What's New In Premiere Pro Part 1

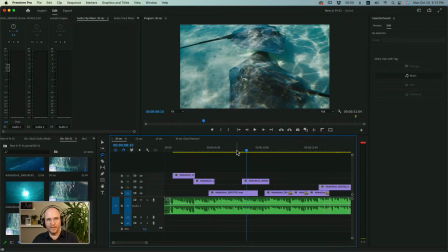12:39 Then we're kind of moving to another movement or another bar. So
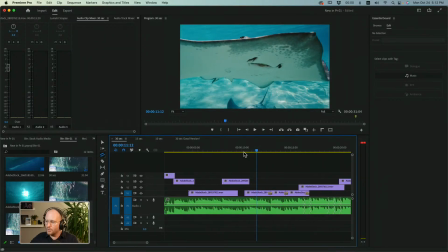12:46 those kind of line up. So I'm trying to kind of go with the music in those areas, right? Now this piece here, these three shots are all sampled from the exact same clip. So I'm really just looking through here for little percussive changes.
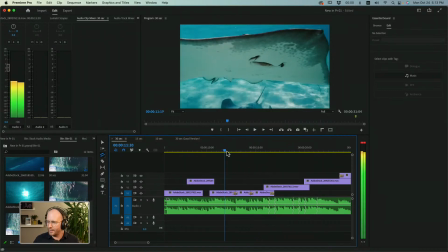13:04 Or maybe just kind of chords that get hit to tell me like, hey, let's move through to the next part. Now, the way I assemble something like this, I'm just going to kind of remove those. So let's say the original clip looked something like this. So there's the first bong.
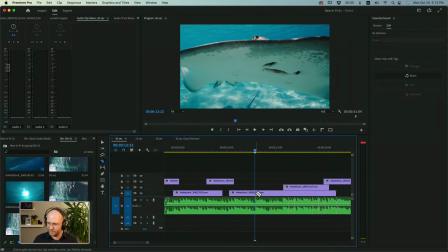13:23 So I'm going to go ahead and use my razor blade tool here, hit C, give it a little chop, hit Y to call up my slip. Is that what we call this thing? Yes, that's the slip tool. And then I'm going to slip ahead a little bit, right?
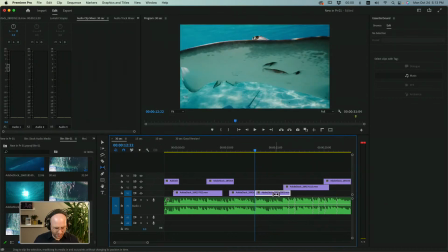13:39 So you need to kind of shorten your clip down. And we're going to take our slip tool and we're just going to slip ahead, right? Slip ahead a bit. So we're going to go here. So we're slipping ahead. Slip further ahead than that.
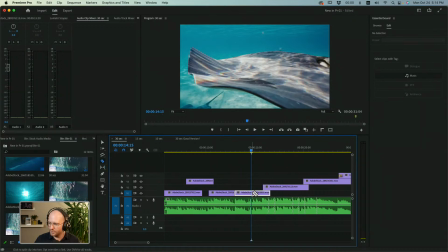13:52 And let's see. So there's another one there. So I'll chop here, grab the slip tool, slip ahead some more. And so now we've got, and those things kind of line up, right?
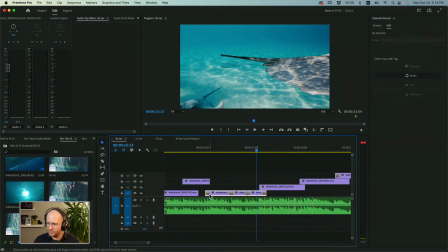14:08 Now, if I go ahead and I just grab those, Command D for me to set our default transition on them, and that'll crossfade between them.
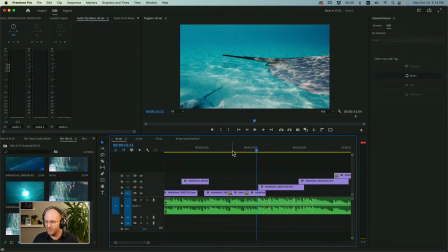14:19 So the beat is motivating chops in this that are helping to give a little bit more variety to pieces when we need to kind of lengthen them like this.
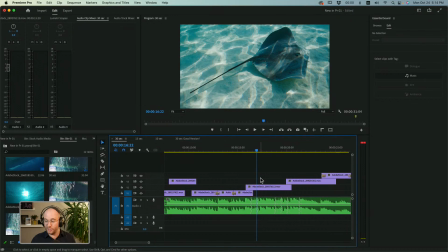14:29 And now there's definitely a change. Oh, sorry. And we know there's definitely going to be changes because you see these little edit bars down here that are saying this is where the AI has made editing choices here.
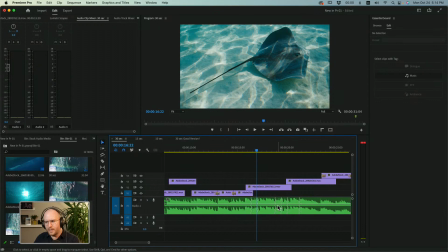14:42 These can kind of help guide us to say, ooh, if it's making a transition, maybe we need to be doing video transitions there as well. So if you're looking at a remix piece of audio, give that a consider.
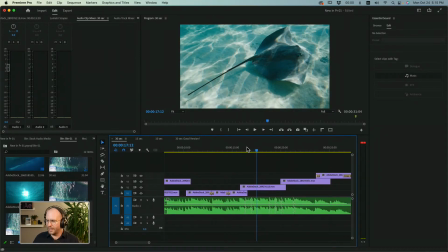14:55 Think about that, right? And maybe not necessarily having hard cuts or hard, we would say like butt joints, right?
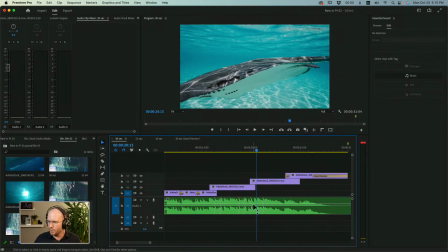15:04 This one kind of works out because there was a percussive sound there. But if we're trying to hide that something untoward has happened or something rocky has happened in here, you know, making sure that there's a span that goes over it rather than a hard cut will be helpful for that.
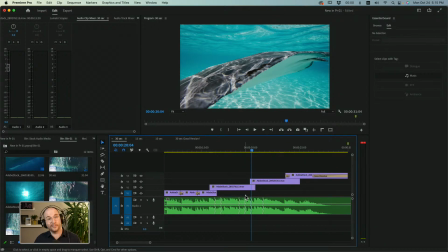15:23 The alternative is hanging a lantern on it, right? When we want to say, oh, there is sort of a hard change in here, therefore we will make a hard change visually with the hard change auditorially, and that will sort of go together in the piece. So anyway, those are our thoughts on this.
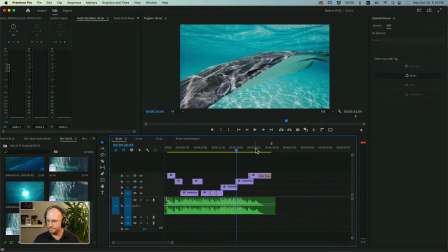15:40 So once you've kind of chopped this up to your heart's content, you've got a 30-second version.
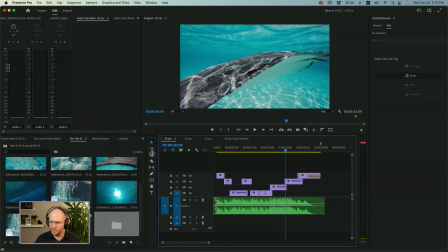15:45 We need to make a 15-second version. Oh boy, the bosses come into the office. They're saying, Evan, we got to see that 15-second version.
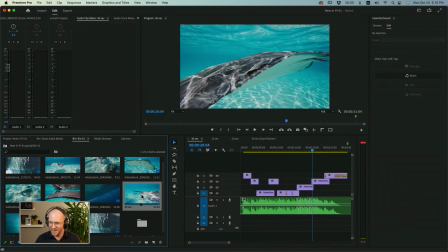15:54 Get that out quickly. This thing's got to go to press soon. So really, I'm just going to go in here and I'm just going to duplicate. We're going to make 30-second copy, right? Open that up. Make sure you've got it open.
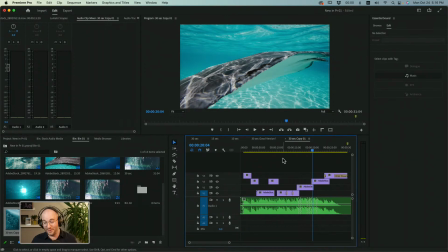16:08 This happens too often that we duplicate something and then we end up editing the original. Make sure that you edit it and it's in here.
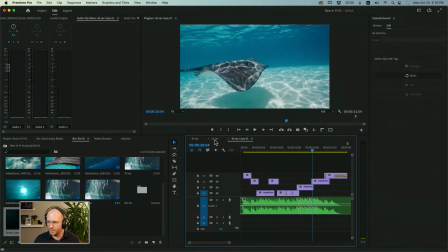16:14 In fact, let's go ahead and close out these other ones so that we don't accidentally work on those instead.
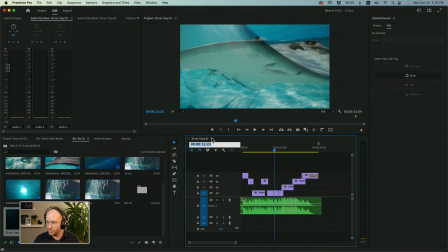16:20 And what I want to do, set my marker here to 15 seconds, make sure nothing is selected, hit M, and we are going to remix again.
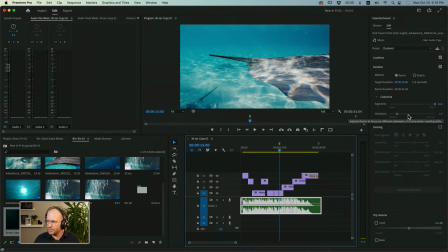16:31 I would recommend leaving your customization settings exactly as they are, or as close to them as you can. When you take your gotta hold down, where are you? There's your remix tool under the rate stretch tool, another fun way of sliding your audio and getting it to fit.